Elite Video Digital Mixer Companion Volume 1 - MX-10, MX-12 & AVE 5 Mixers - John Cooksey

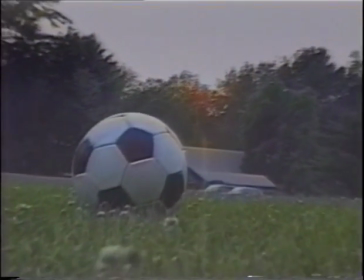(16:20)
It always seems to be that people are looking for the next greatest digital effect. However, the best effect you can really use is a dissolve.
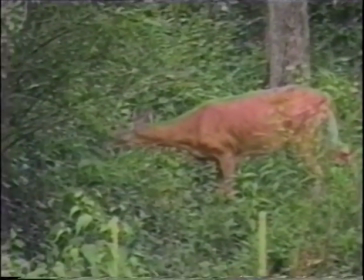(16:29)
The greatest movies in history didn't use digital video effect or digital film effects,
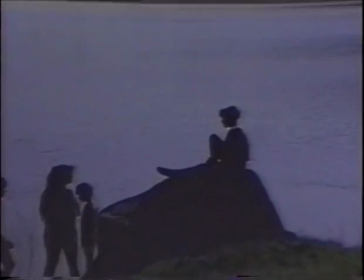(16:35)
with the exception of maybe Star Wars or a space movie.
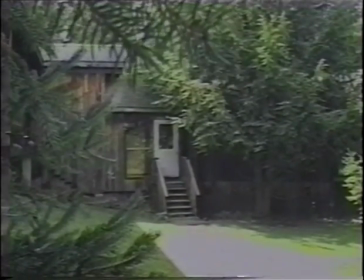(16:38)
They just use good old-fashioned dissolves, and that's something to keep in mind, because too many fancy special effects just don't make it.
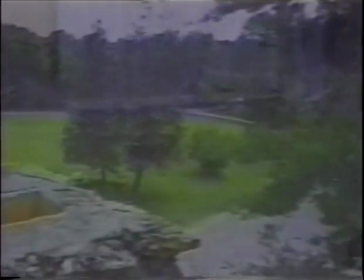(16:46)
There's nothing beats the good old dissolve.
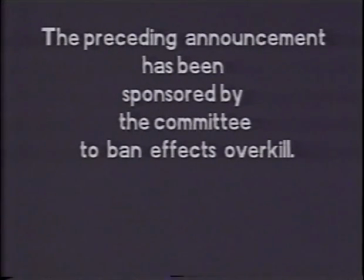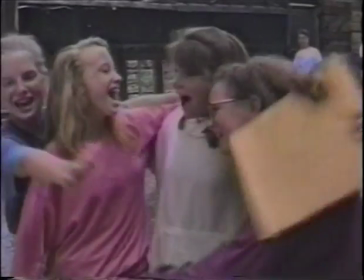Now let's see how effective that transition would be without the sound effect.
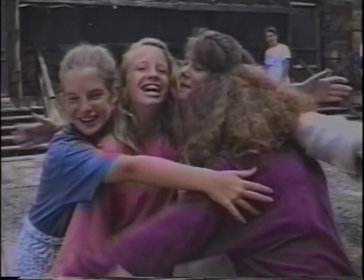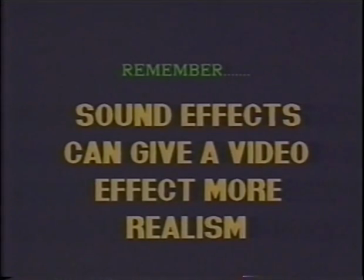(17:13)
So the lesson to be learned here is sound effects can give a video effect much more realism.
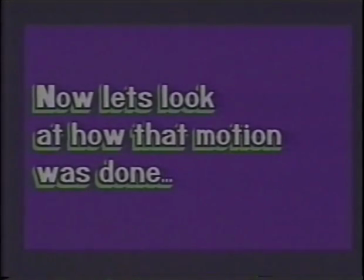(17:18)
Make sure you use them whenever you can. Right now, let's look at how that motion was done.
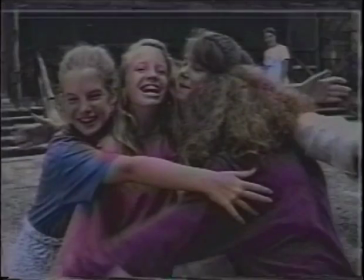(17:24)
For convenience, we've stilled the pictures just to be able to concentrate on the squares here.
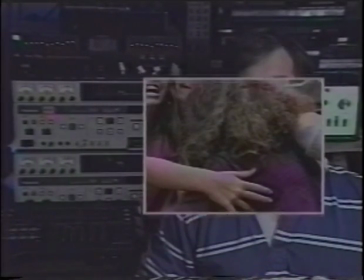(17:29)
So, as you can see, you have one picture that's going to start, which is the girls hugging each other.
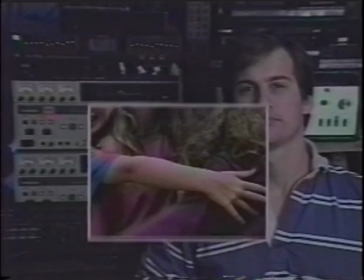(17:34)
We happen to do it from a freeze, but you could do it as a continuous motion piece. And then behind we have myself. This type of effect can be broken up into two movements.
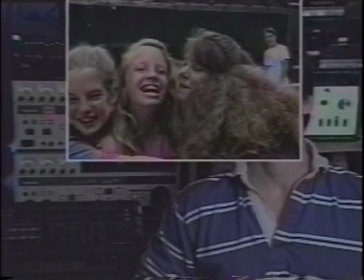(17:44)
First we have the in and out movement of the slider going from the A to B bus, and we have the positioner up and down movement.
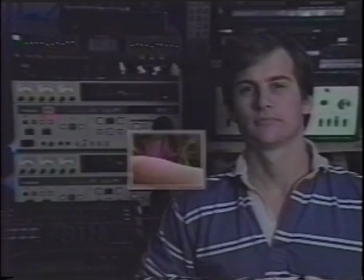(17:53)
These two are combined in one smooth motion. Yes, it does take practice to give the illusion of the box going, in fact, behind my back, when of course it's really not.
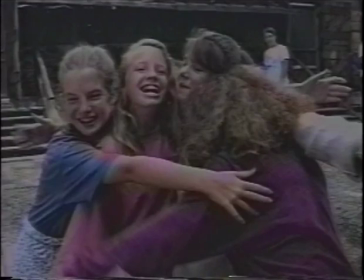(18:02)
You may find it easier to use your right hand on the joystick and your left hand the slider. For those MX-12 users, you can experiment with this move using the auto take button.
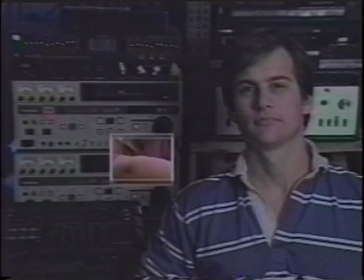(18:14)
In some ways it might make it easier. So to get a hang of this move, practice the two moves separately, the in and out move from the slider and the up and down move of the positioner.
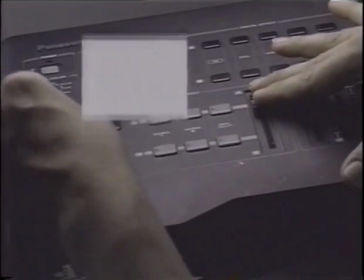(18:25)
Together, combining these effects with practice, and it does take a little, as I said, you should be able to get this same effect. The reason why it seems like a digital type of compression effect is because of the up and down motion, giving the illusion of an arc.
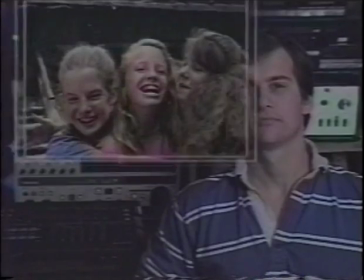(18:40)
Now the arc has always been associated with compression effects, so to see it in a wipe like this,
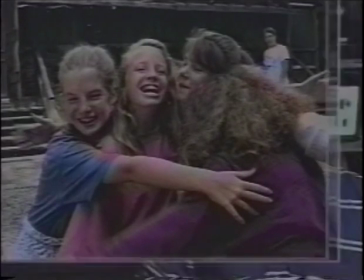(18:46)
your eyes don't normally see that the picture is in fact not compressing itself. If you want to get any fancier, you can also move the positioner up and down more than once or twice in a faster motion while you're sliding the slider in and out. This will appear jerky at first, but after a while you'll get the hang of the impression you're trying to make. One secret of this effect is to make sure most of the real fast motion is taken care of when in fact the square or circle or whatever you're moving around is smaller.
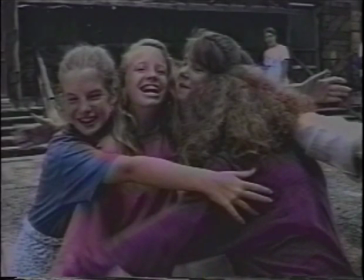(19:21)
Because when it is smaller, you can't see that there's in fact not a compressed signal at all.
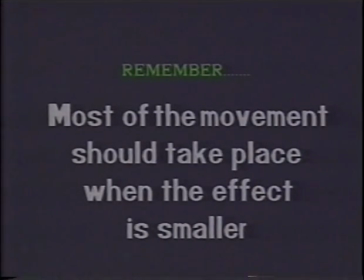(19:27)
This theory is most important as we move on to our next section, when we do the twist.
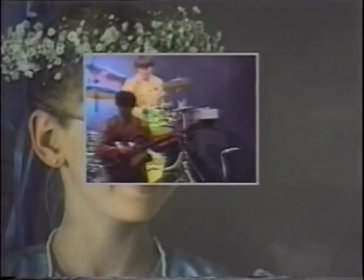(19:37)
The twisting motion is done similar to the behind the back motion.
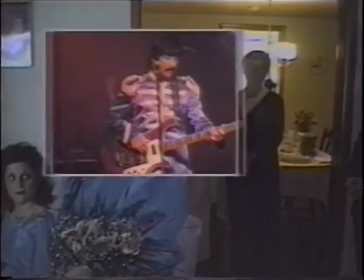(19:42)
You're going to have two movements for this, and one is the swirl movement around in a circle, the twisting movement, and the other is the in and out.
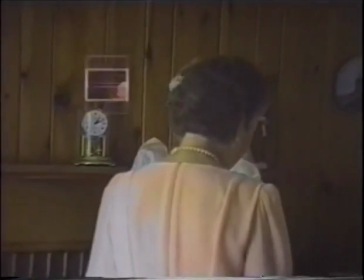(19:49)
And again, you're going to combine these with the positioner and the slider, or you can try it with the auto take button to achieve the desired effect that you want.
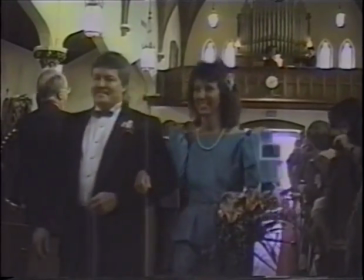(20:00)
Remember, most of the swirling should take place when the box is the smallest.
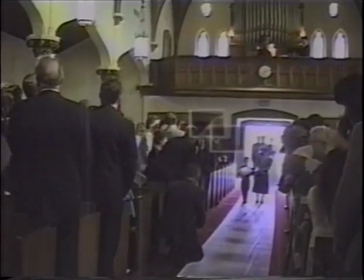(20:07)
Incidentally, the two tapes you see here were randomly selected. The Beatles group has nothing to do with the wedding.
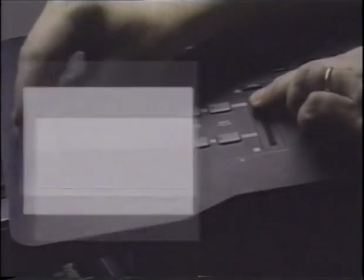(20:13)
So getting back to the move, it's basically practice, practice, practice.
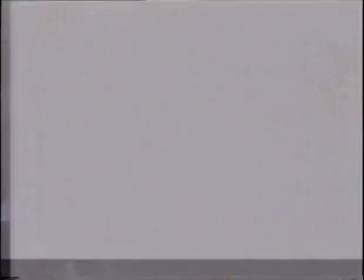(20:17)
The swirling motion and the in and out motion, and back and forth till you feel you got it just right.
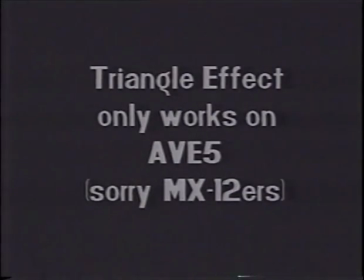(20:24)
Another motion that you can practice with the wipe and the positioner is called the triangle effect, or diamond effect I call it.
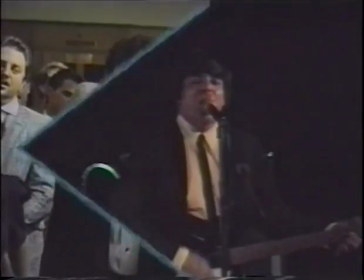(20:31)
And that's done by simply having a diamond come out from the left or the right of the screen and go over to the other side.
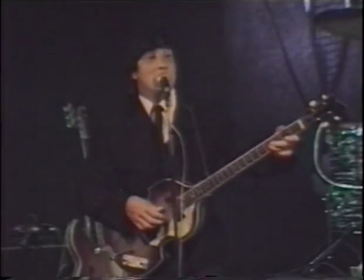(20:37)
One example of this is bringing your diamond out with a slider where the positioner's at the 3 o'clock position.
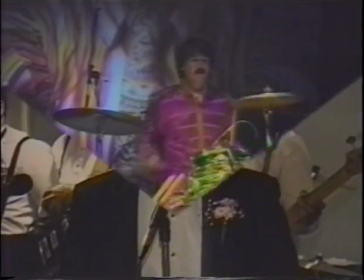(20:43)
And as soon as it comes out to full screen, switch your positioner to the 6 o'clock position.
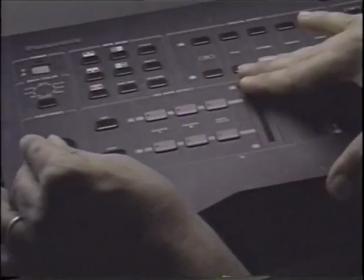(20:49)
Then quickly bring your slider back down the other way, and this will give you the simulation of a diamond.
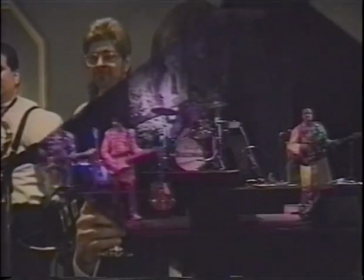(20:57)
This is another move that just basically requires practice. You can even angle the diamond, and it sort of gives the effect of a whole TV picture flipped up on its side going by.
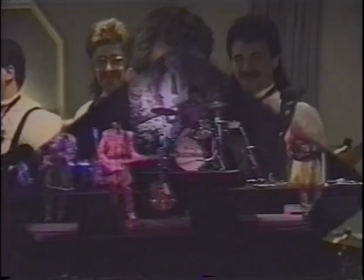(21:06)
It's even more effective if you can try to combine it with some motion as seen here.
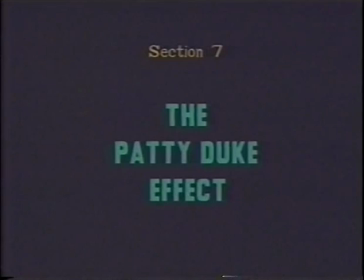One special effect that's often overlooked that can be done with the digital mixers is the ability to have two of yourself in one place.
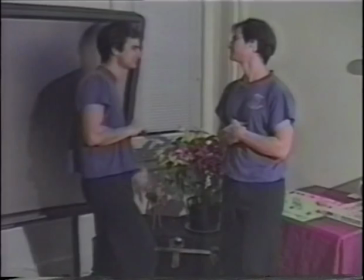(21:24)
If, for example, if you place one person one place, film them talking to someone who's not there,
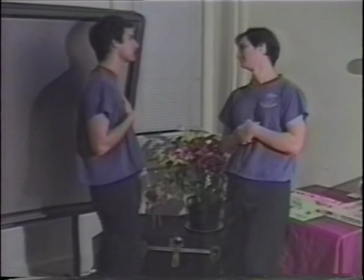(21:31)
put them in another place, and then blend the two images with a split screen, maybe using a soft split screen, keeping the camera, number one, on a tripod and in the same place, you're able to blend the images to get the illusion of two or even a lot more people in the same place.
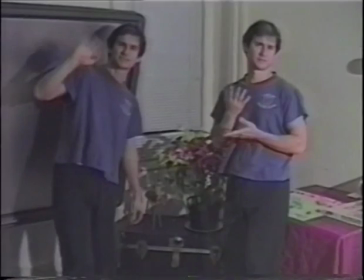(21:50)
This process is done with one camera, switching tapes when you film the subject opposite you. And
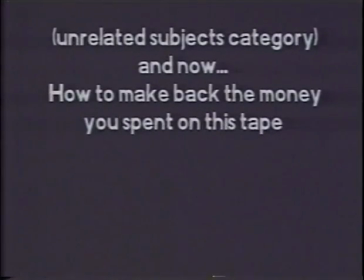(21:59)
And now on an unrelated subject, how to make back the money you spent on this tape.
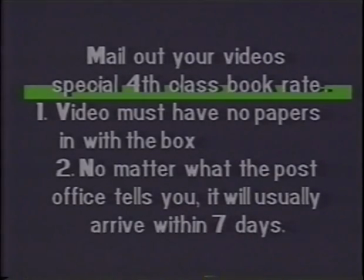(22:05)
Dun, dun, dun, dun. Yes, you can mail out videos that you have, whether you're mailing out demos to clients or videos to friends or whatever, special fourth-class book rates. Now, the special fourth-class book rate means the video must have no papers or literature in the box with the video.
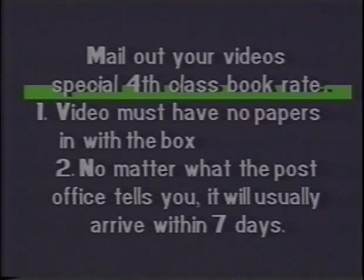(22:24)
And no matter what the post office tells you, it will usually arrive within 7 days.
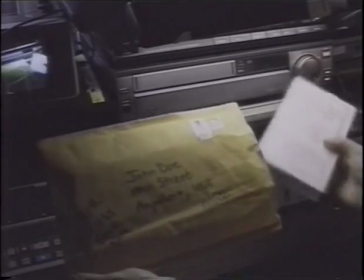(22:29)
I mean, they say, well, special fourth-class book rate can take 2 weeks or something,
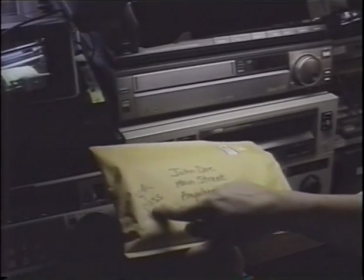(22:34)
but I've mailed out hundreds of tapes this way, and I don't think I ever had one that took longer than 7 days to get across the country,
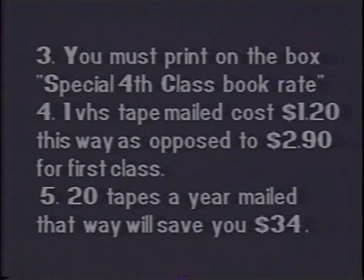(22:41)
fourth-class book rate. You must print on the box special fourth-class book rate. I usually print in the lower left-hand corner with, 1-inch letters, so they know it's special fourth-class book rate, and that's only $1.20 for one tape in a box.
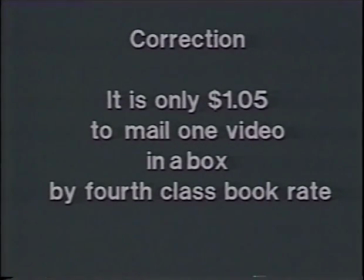(22:56)
So, one tape mailed costs $1.20 as opposed to $2.90 sending a tape out first class.
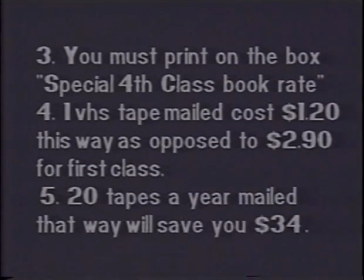(23:04)
Now, the average video person is going to mail at least 20 whatever demos or samples or duplications out a year. Mailing 20 tapes out a year this way will save you $34. Of course, you'll save a lot more if you are mailing out like 100 a year,
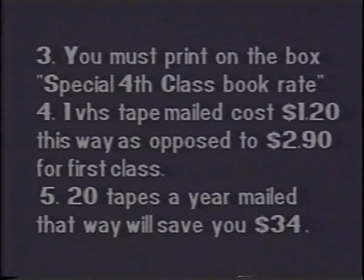(23:22)
but this is the most effective way I found to send out demo tapes or duplications or whatever. And again, usually they get around the country anywhere in 7 days.
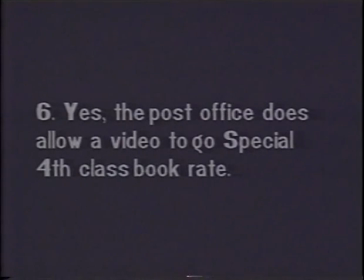(23:32)
I don't think I've had one that took longer. And yes, the post office does allow a video to go special fourth-class rate. You just can't include any literature. Hope this tip helped you. Now let's go on to our next section.
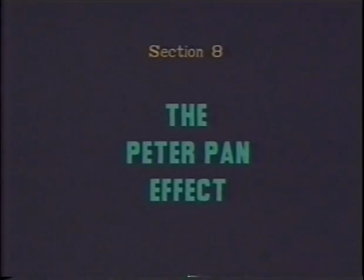(23:46) Hey, put me down. My feet aren't touching the ground. This isn't my idea of fun.
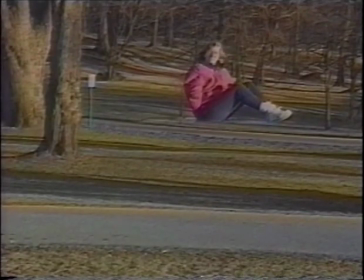(23:51) Hey, somebody get me down. Put me on the ground, please. I don't like this.
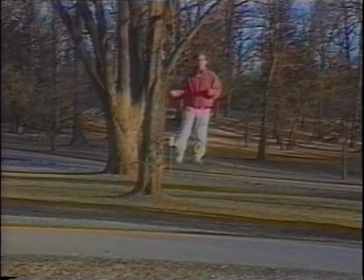(23:57)
Yes, you too can join the Peter Pan School of Flying through video levitation.
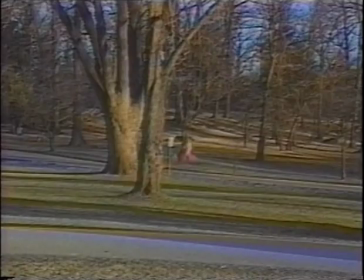(24:02)
As a matter of fact, it's really not that hard. I can show you how it's done. If you haven't figured out exactly how this was done, it's actually 2 pictures. We filmed with the car there and without the car there. We took without the car there and we made it a still. Then we used the horizontal white pattern and brought it up just to the edge of the roof.
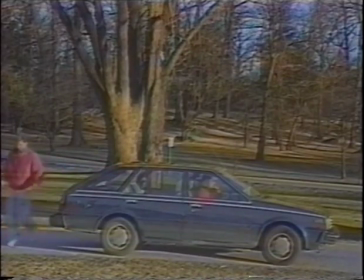(24:21)
If you were to use the mix button, this will give the impression that the car is actually dissolving into the background, as seen here.